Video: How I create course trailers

I'm a trailer editor and I've edited podcast trailers that have wound up on the pages of Julia Michaels and One Republic and most recently I did
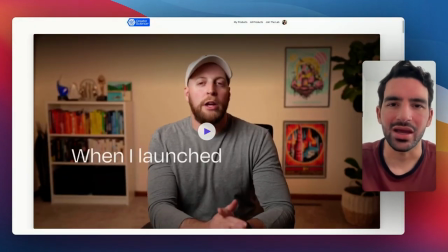a course trailer for Jake Klaus and his Build a Beloved membership course and today I wanted to show you the full behind the scenes of what it
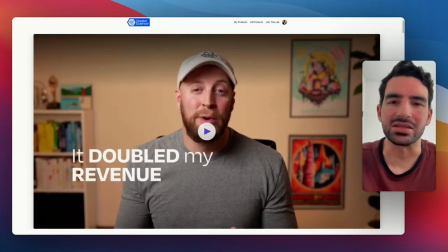took me to make his course trailer and all of the decisions I made so that you can see how a really great course trailer comes to be. If you think that you want to get a course trailer done for your course you can set up a call with me down below and I'm happy to chat and see if it will actually fit your course strategy and how we can make that come to be for you.
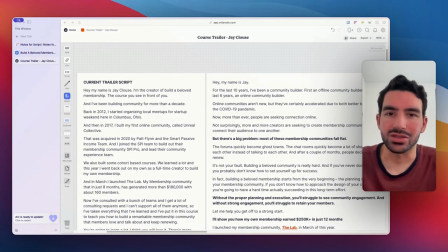So the first thing that I do whenever I start a new trailer project is what I like to call strategy and research. So I got on a one hour call with Jay where we talked about all of the biggest impactful points of the course, what the vibe we want it to be, the emotion we want to try and generate,
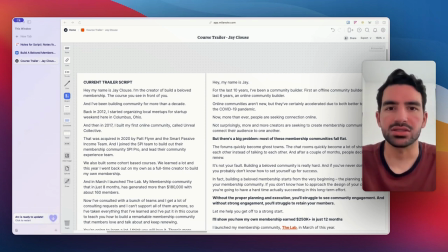stuff like that so that I can get a sense for the type of music I should be doing, if I should be doing any motion graphics, anything like that. So after that call, I got access to the course and I started going through it.
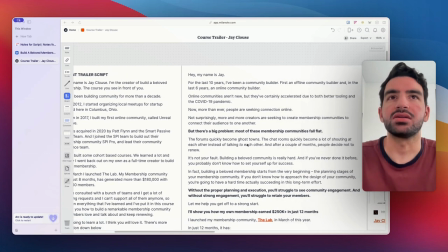But at the same time, I got on Milanote here and I started to grab all of his marketing materials.
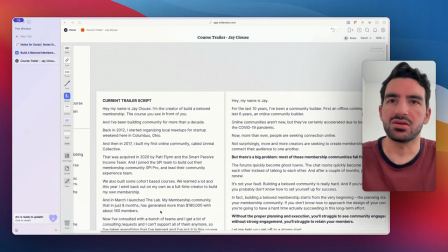So his whole sales page, the video script that was currently on his sales page,
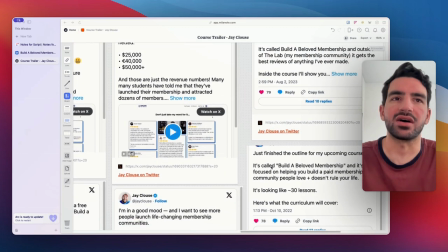and then all of the tweets I could find where he talked about build a beloved membership.
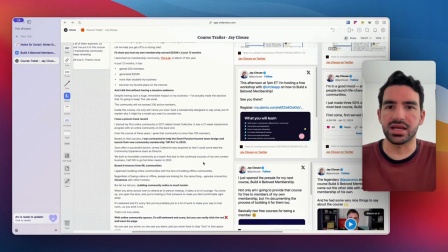This way I could get a full understanding of what Jay is doing to market the course and how he's positioning it with his target audience.
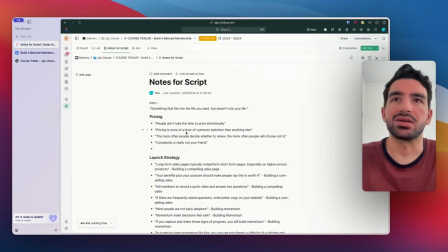Now, once I started going through the course, what I did in ClickUp here is I started writing notes of all of the biggest soundbites that I found.
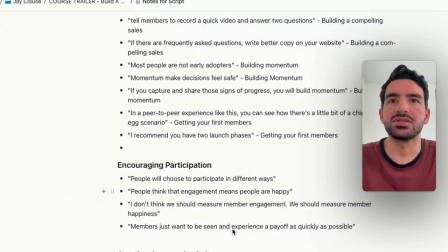All of the most important pieces that I was finding and I was finding really engaging
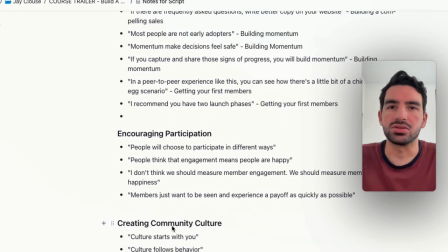and potentially important to the target audience that Jay is looking for.
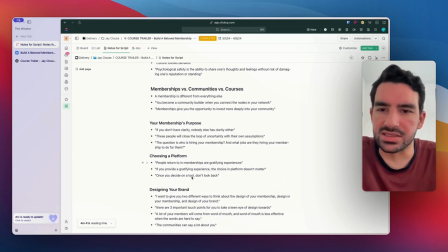This way, when I get into the edit, I can find all of those pieces and just easily plug and play them later on. So doing all of this helped me build the script and build the edit really easily.
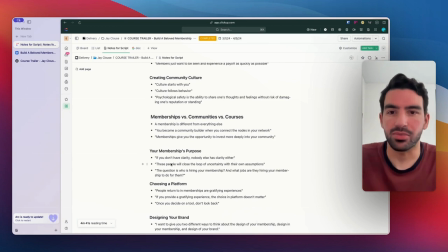It saved me a ton of time, and it was important to make sure that the script was actually really impactful.
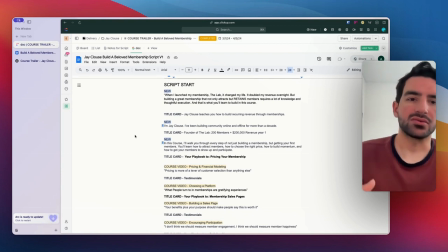The next thing that I do in the project is I script. and what I'll do is I'll take all the sound bites that I have and I'll start laying them
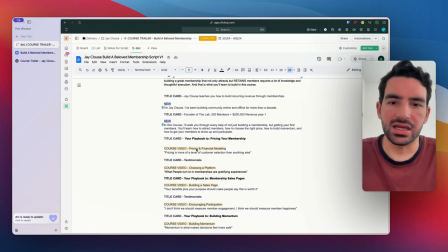out in the script to see where are they going to land what is going to be good does it sound good together and I'll probably take even some of the clips and try and put them together a little bit to see if it sounds good before getting to the point of having
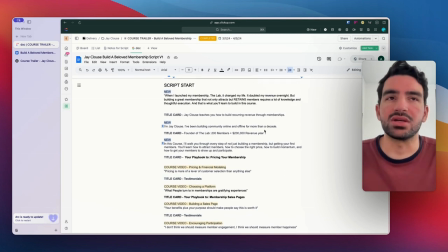a final script and so for Jay's script what we did is we wound up only having a couple of new lines that he had to say because we needed to add in some extra context. We needed to get a good hook in there.
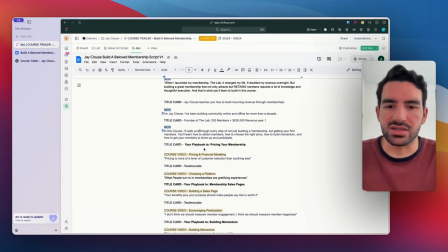And then we needed to get in a couple of good introductory phrases. And then we needed to get a good ending phrase here. And then everything else was just quotes from the course or quotes from testimonials. And this served as just a guidepost for the edit.
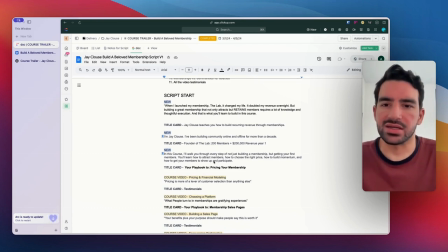and all of the work that I did in the research phase helps me make this script a lot faster.
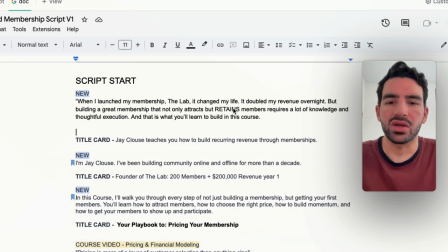So Jay and I worked together to build this hook where the goal was to show the impact that the membership has had on his
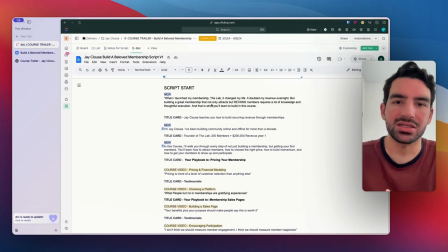business and to show the people that we want to attract to the course the impact a membership can have on your business. And then all of the rest of this is just things that I pulled from the course that I thought were going to be really impactful.
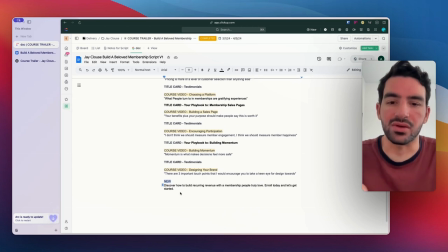And then ending off with a really impactful ending phrase to remind the viewer book and the viewer with what was at the beginning that it can drive a lot of recurring revenue and be something that you actually love and people actually love to have from you as a creator.
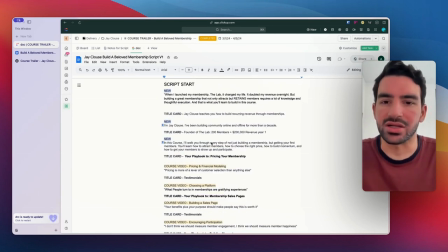So doing all of this scripting serves as a really important part and a guidepost to where I'm going to go with the edit.